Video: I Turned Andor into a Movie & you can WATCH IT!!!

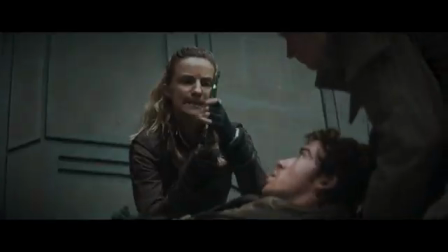(8:06)
As much as I love that arc too, you really don't miss out a lot if you remove the action,
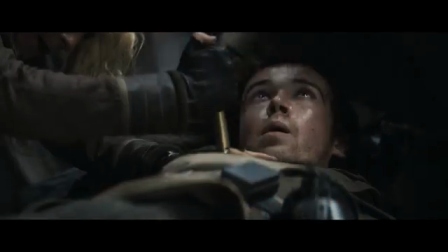(8:13)
as we already get a big giant action in my Act 2 through the prison,
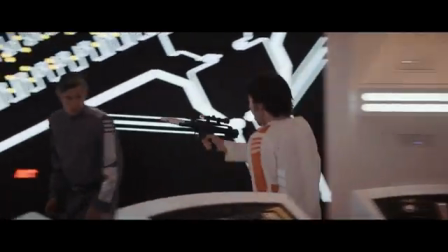(8:19)
as I believe that the prison arc is far more important for Cassian's character. So how did I exactly cut this Aldhani arc, you might ask?
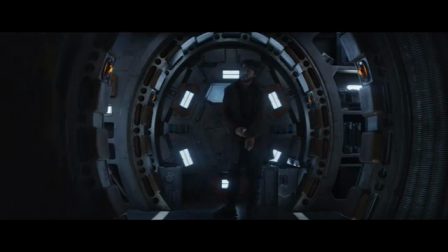(8:28)
Well, this is how. Luthen and Andor firstly, of course, talks, and then Luthen tells him about the rebellion.
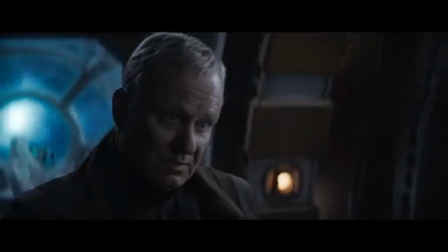(8:35)
Andor is like, yeah, well, no, but then Luthen says, I'll give you money, so then Andor, of course, go.
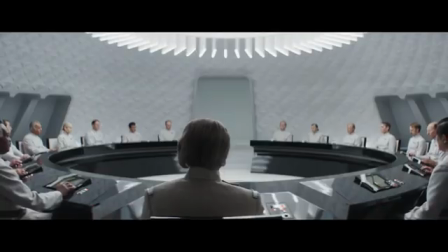(8:40)
Then we cut immediately to the introduction of the ISB through Jedra.
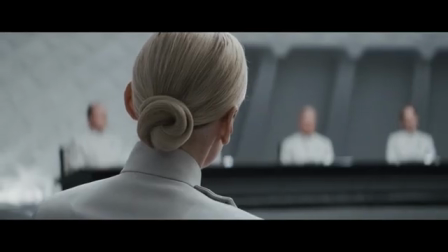(8:44)
I cut out that entire scene of the ISB being on pharynx and on Morlana.
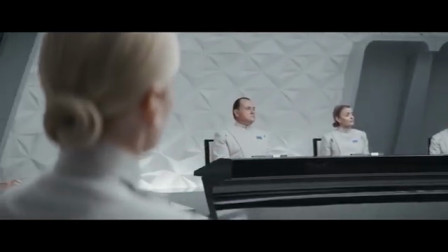(8:49)
On pharynx they are, yes, but on Morlana not really, as that really isn't necessary.
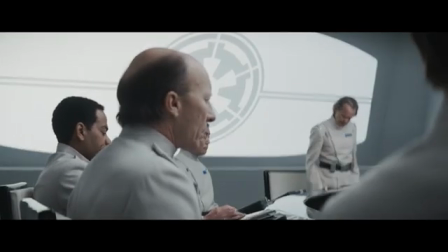(8:54)
You can just imply, it is implied storytelling that Cyril basically just got kicked out, and it makes sense because he failed at his job,
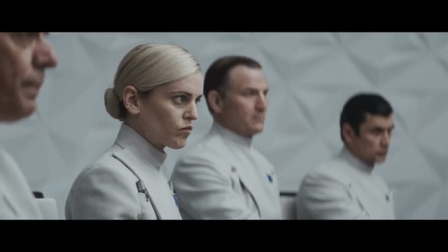(9:01)
and from what we know in the Empire, we know that they really don't care about people who fail.
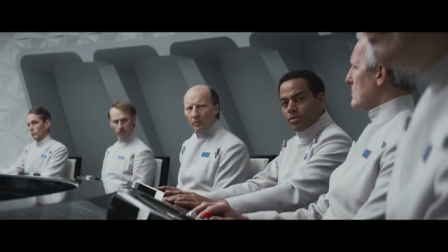(9:08)
Okay, so we get Dedra's introduction. After that, Andor meets Val.
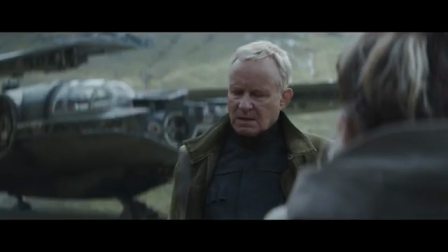(9:11)
This scene is cut a bit, mostly because the original scene was again like 8 minutes long, which isn't bad.
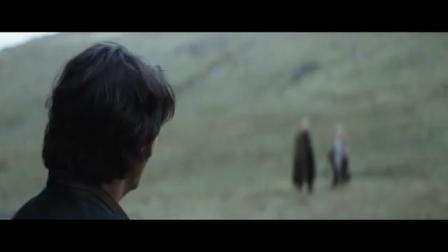(9:17)
I mean, I just got the main information that you need to understand the plot from Val and Luthen.
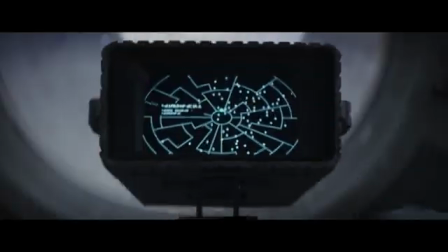(9:22)
Then we get a scene of Luthen going to Coruscant, and we get one of our only scenes with Mon Mothma.
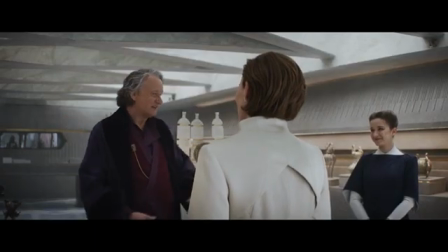(9:29)
And you might say, what? But she's such a pivotal part of the show. Well, actually, you can remove her entirely and you don't really lose much.
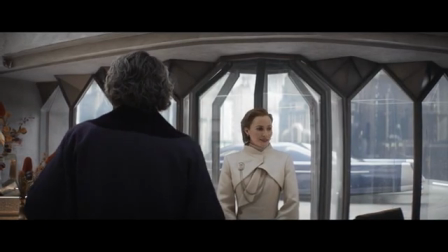(9:36)
This entire scene tells us a lot about Mon Mothma. She is the founder of Luthen. Okay, that's all we need.
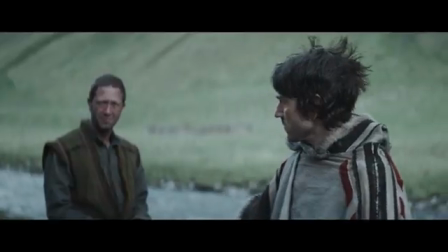(9:41)
So we cut away to Andor meeting the crew, and then we have, of course, Cyril going to Coruscant.
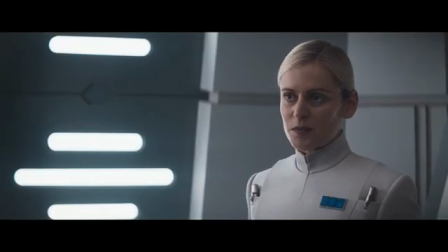(9:46)
Then Dedra tries to go higher in ranks, and she talks to the other ISB agent.
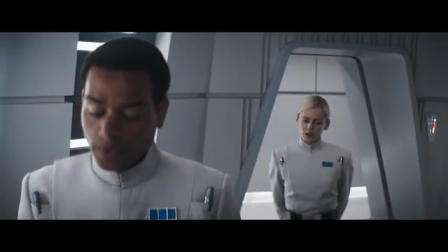(9:51)
This is of course important, as later it gets paid off in Act 2. Moving on, we get the introduction of Nemik.
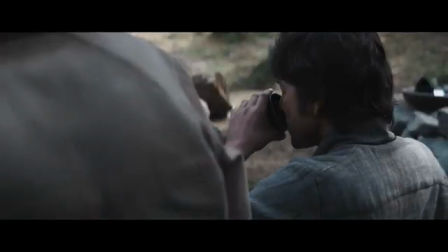(9:58)
This is the only character from the Aldhani heist that you really need for this story,
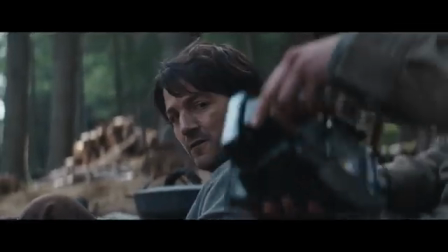(10:03)
as he shows of course the ideology of the rebellion to Cassian, and of course it gets later paid off through his manifesto.
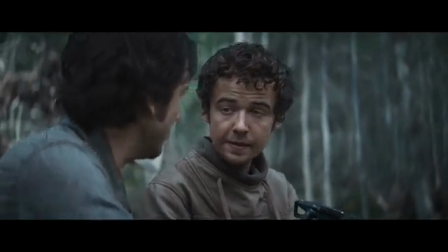(10:10)
Okay, so after Nemik describes the two different Starpaths units to Andor and how they differ and how they represent the political systems,
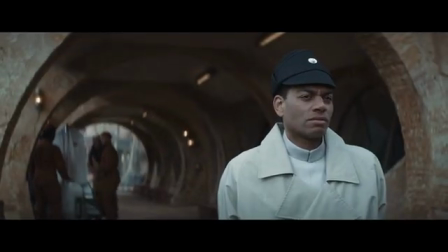(10:18)
we cut on ISB on pharynx. This is to set up how the ISB is of course ruining the pharynx and the Empire in general,
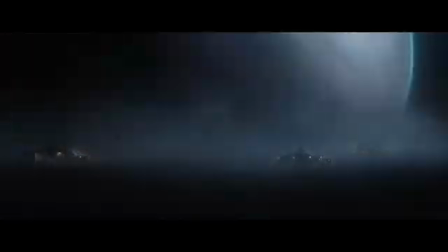(10:25)
and then we cut immediately to Nemik being operated. Why?
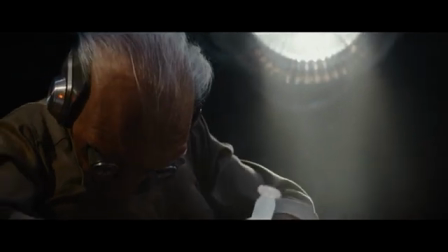(10:31)
Well, because why do we really need to see the heist? The important thing is Andor leaves at the end of this heist.
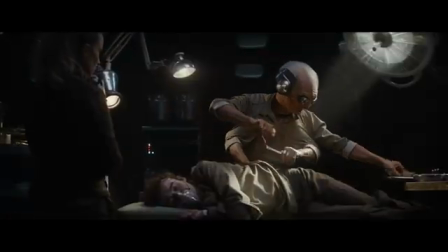(10:38)
In the original episode, he leaves as he sees that the rebellion is nothing good and he just wants to get out of there.
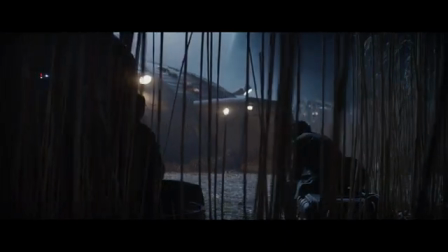(10:44)
So his mindset really doesn't change from the start of the heist. Hence, I just decided to really cut the heist and just, imply that yes, Andor got his money.
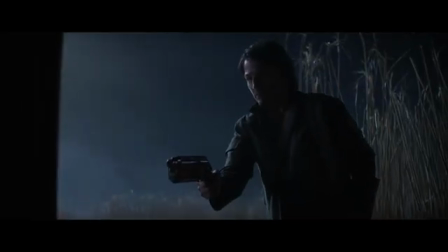(10:55)
He of course kills the other guy as well in this cut. I keep their entire conversation is kept, and he gets the manifesto.
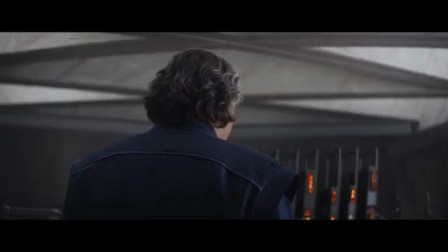(11:02)
And then we have of course Luthen laughing, as Luthen is laughing we get our last Mon Mothma scene,
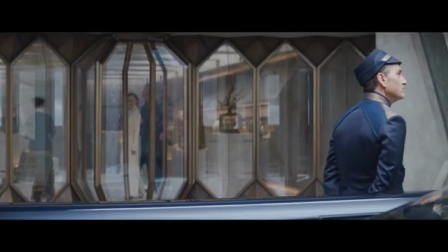(11:08)
which is her talking to Luthen about the heist and the implications. And then Cassian comes to Pharynx, and we end Act 1.
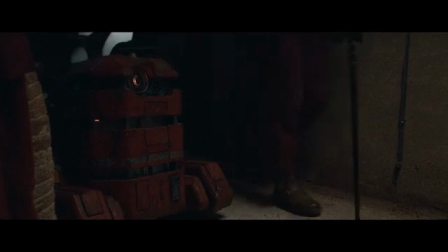(11:15)
And then of course we go with the original episode 7 of the show, but in my cut that is Act 2.
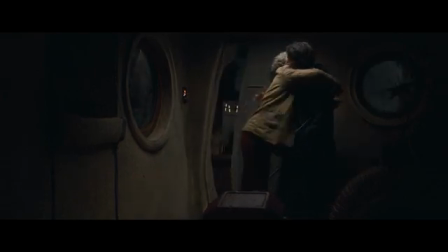(11:21)
And I of course go into all the prison stuff and Nyamos, and of course then it all ends on
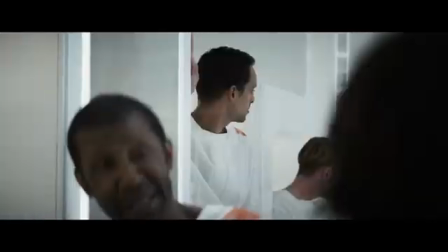(11:28)
Marva's eulogy and Cassian saving Biggs as the fighting rowels in Pharynx, and Cassian joins Luthen.
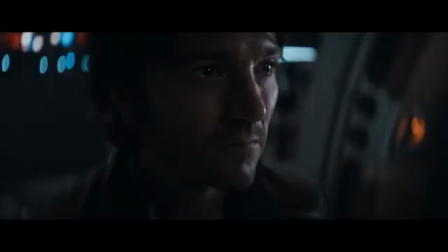(11:36)
It all ends the same, and it all leads to one thing. But I really had to just cut that Aldhani heist, so that it takes a lot of time, and it isn't that necessary.
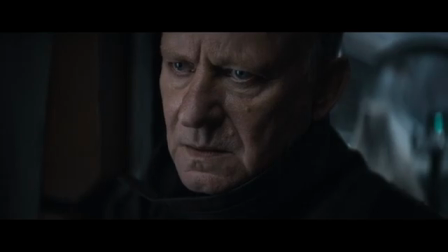(11:45)
So what is Act 2 like? Well, as I've said, it focuses a lot on the prison stuff, as Act 2 is about Cassian understanding the rebellion and why it is needed.
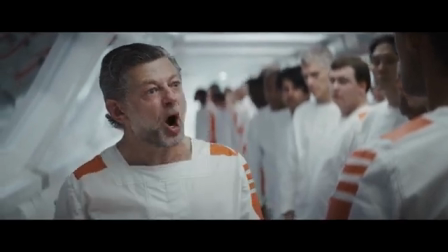(11:54)
Because I use Act 1 as a thing that Cassian really cares about, only about himself, and that is what he is told actually by Biggs in Act 2.
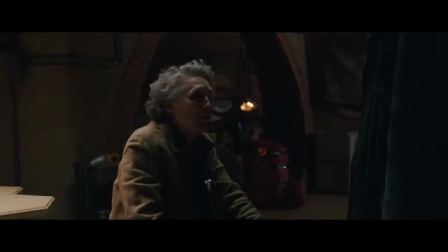(12:03)
After the entirety of Aldhani heist, yes, he of course went to Aldhani heist, so he knows what happens to the rebellion, hence he just wants to leave.